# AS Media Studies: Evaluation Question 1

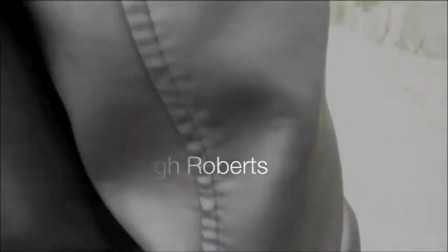We challenged and developed this convention by keeping our film as realistic as possible.
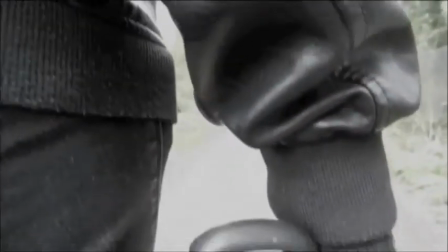I believe this is effective as the audience can then apply it to their own life, which allows the film to be memorable.
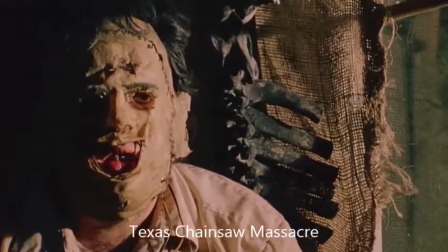The antagonists of horror films are often masked or in other means of disguise.
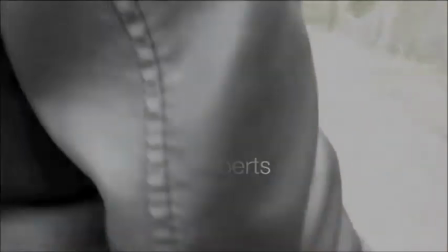We developed this as, although our antagonist was not masked, we did not draw emphasis to her face until the attack to maintain the sense of reality that we wanted to include in our film.
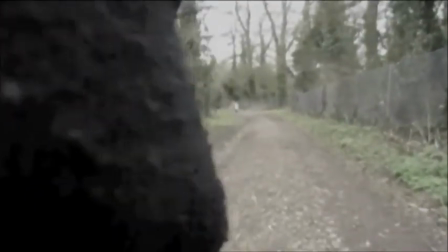It also builds suspense as audience members await an identity.
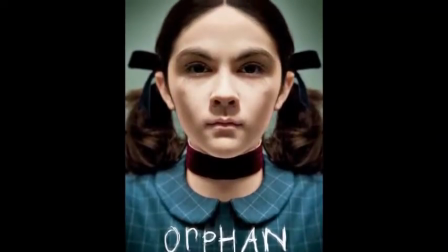The horror genre often uses females as the antagonist, evidenced by films such as Orphan and Let Me In, as it challenges the general stereotype.
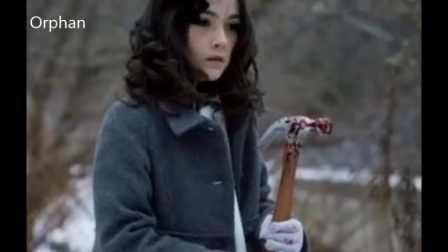We decided to follow this convention as it goes against the assumption that all women are passive, naive and innocent.
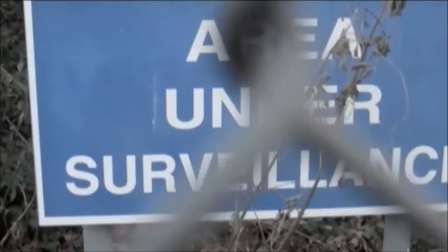We used both diegetic and non-diegetic sounds in our film opening, which were added later on during the editing process.
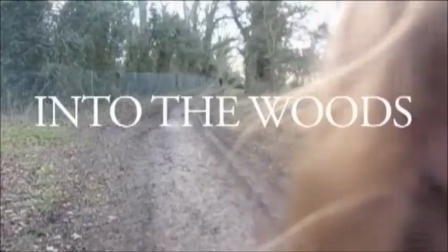Here we follow the conventions of the genre, as both are predominantly present in horror films.
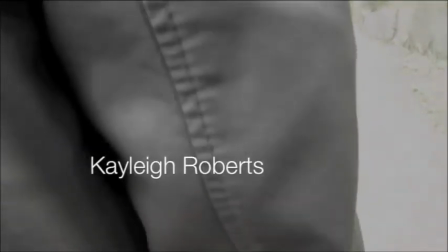The diegetic sounds we used, footsteps and birds chirping, help to maintain the realism of our film.
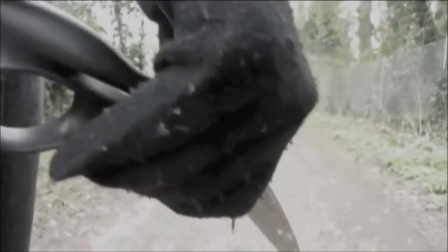We also used background music to match the mood of our film opening.